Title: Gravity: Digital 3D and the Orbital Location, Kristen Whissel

Gravity's generic hybridity as a science fiction melodrama allows it to mobilize a broad range of meanings that accrue to the term orbit, in the process linking this location to affective and epistemic seeing. In addition to the astronomical sense of the elliptical course of an object or celestial body around the Earth to which it's bound by gravity, the film also activates the anatomical and poetic uses of orbit, which refer to the eye socket and the eye respectively, as well as the terms vernacular and figural uses.
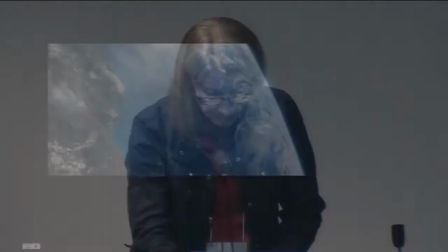4:36 While in orbit identifies a fixed course or path,
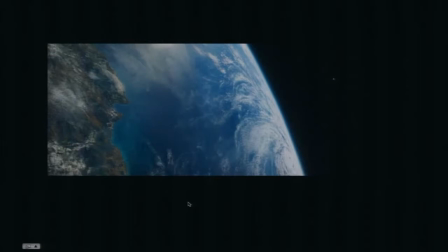the sphere of activity within which a person or thing normally moves or operates, going into orbit implies a heightened state of affect or emotion as well as performance or activity.
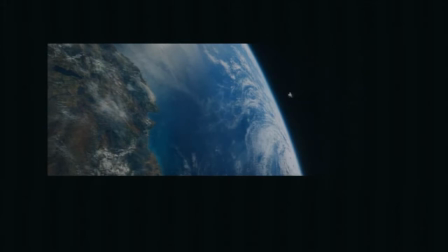4:56 Gravity 3D's technological imaginary activates each of these meanings, linking the orbital location not only to enhanced vision and heightened emotion, key themes for science fiction and melodrama respectively, but also to the experience of gravity's attenuation in orbit and the desire for attachment and connectivity it provokes.
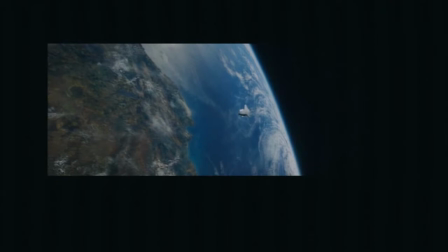5:15 In its opening shot, a fluid 13-minute long take, gravity simulates the experience of zero gravity by aligning its spectator with a floating, ubiquitous point of view. As the space shuttle, docked to the HST, glides along its orbital path into view,
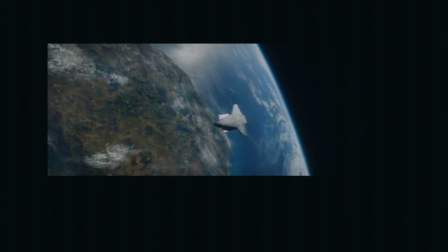5:33 the camera is suddenly mobilized and follows the astronaut Kowalski as he orbits Explorer with his jetpack, thereby exemplifying what Thomas Elseser describes as digital 3D's tendency to,
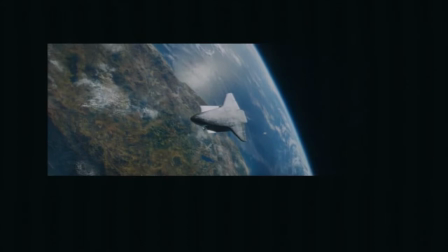5:45 quote, do away with horizons, suspend vanishing points, seamlessly vary distance,
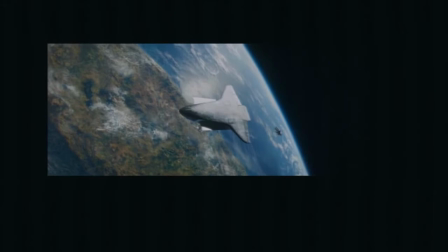5:50 unchain the camera, and transport the observer," end quote.
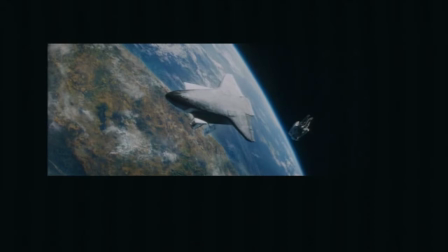5:55 This shot and Alsasser's depiction of digital 3D aesthetics are 21st
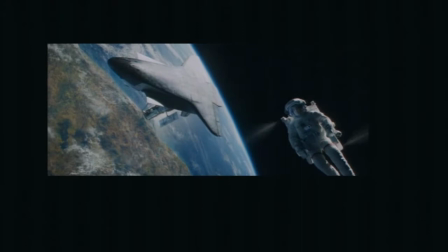6:00 century variations on 19th century responses to the visual pleasures of stereoscopic views. In 1864,
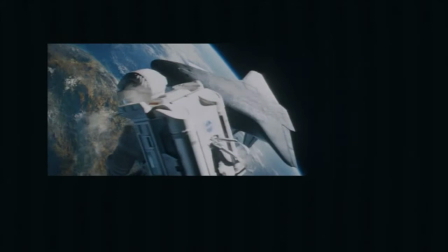6:09 Oliver Wendell Holmes described stereoscopic images as producing, quote, a dreamlike exaltation of the faculties,
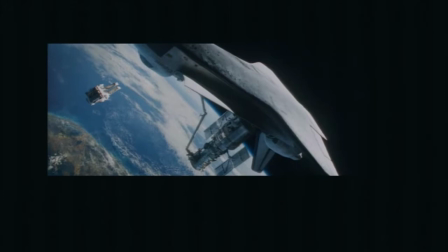6:16 a kind of clairvoyance in which we seem to leave the body behind us and sail away into one strange scene after another like disembodied spirits,
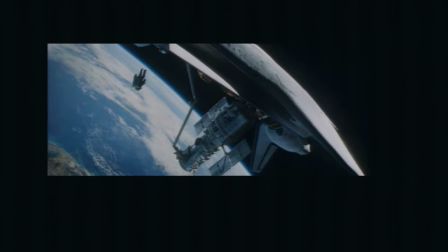6:26 end quote. The floating ubiquity produced by gravity updates and enhances the sense
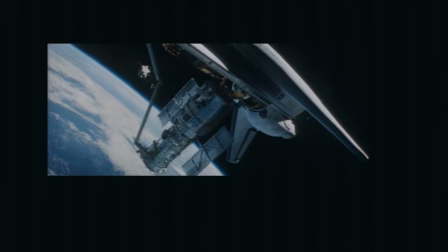6:31 of sailing away not only by taking the spectator from one orbital location to another,
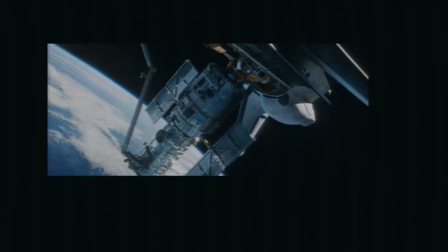6:36 but also by mobilizing the camera fluidly through expanded volumetric space,
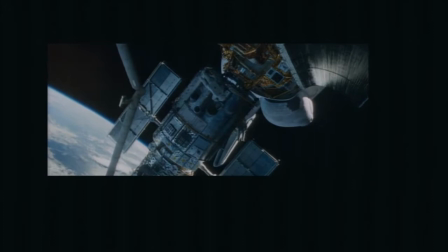6:41 a feat made possible by digital tools that Stephen Prince notes allows effects artists to, quote,
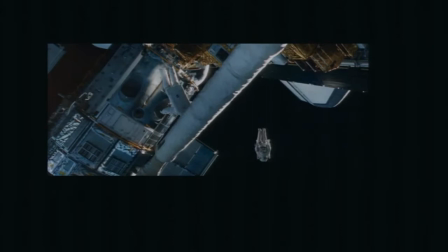6:47 treat parallax and interaxial values as fine-grained and flexible units of expression, end quote.
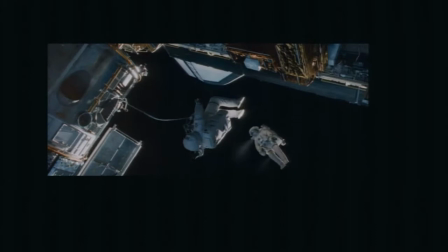6:55 Moreover, the film enhances the sensation of disembodied floating ubiquity by
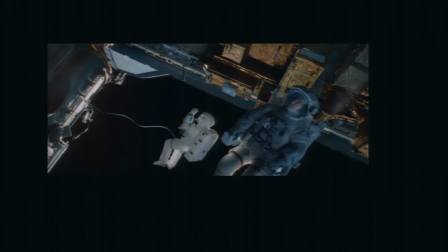7:00 eliminating vanishing points and a grounded and centered monocular point of view, and at strategic moments,
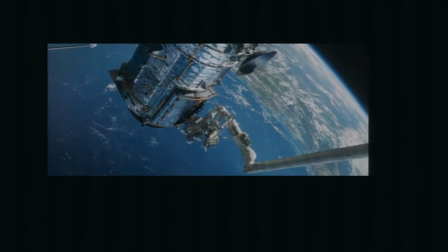7:07 undermining the conventions of continuity editing used to orient the spectator in gravity-bound filmic space.
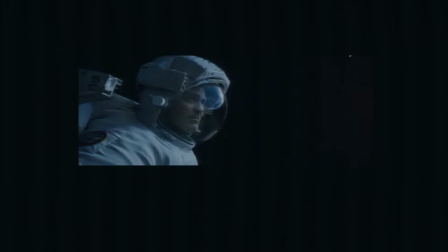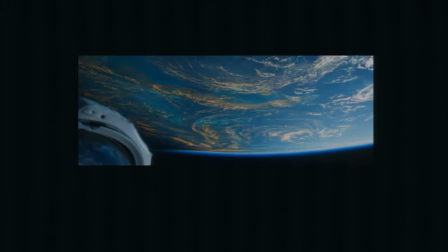7:25 For example, here digital camera moves combined with Earth's rotation and Kowalski's shifting position in off-screen
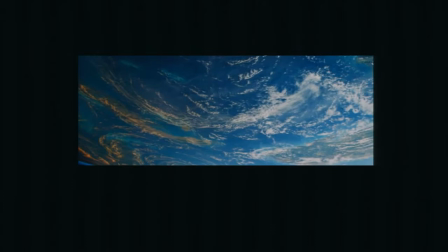7:33 space to undermine the conventional optical cues used to anchor the cameras in the spectator's point of view.
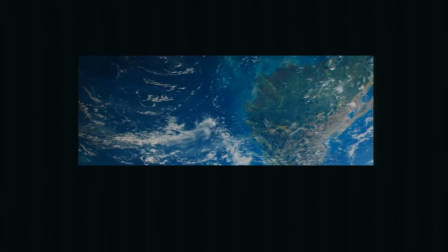7:39 Throughout such shots are combined with 3D's tendency to provoke what Jonathan Crary calls a, quote,
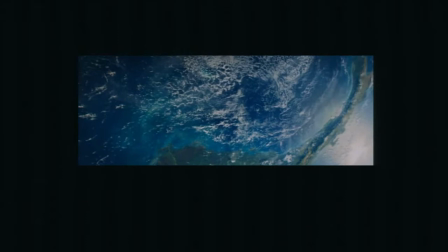7:45 vertiginous uncertainty about the distance separating forms,
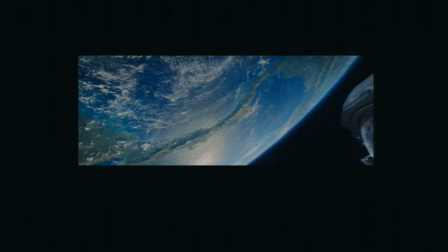7:49 end quote, to simulate the groundlessness of the orbital location and to immerse the spectator in a vastly expanded optical field.
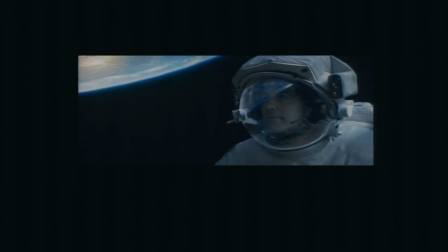7:57 We don't really expect him to appear on this side of the frame. The use of digital multi-channel sound to create a three-dimensional sonic field to match this volumetric space is important.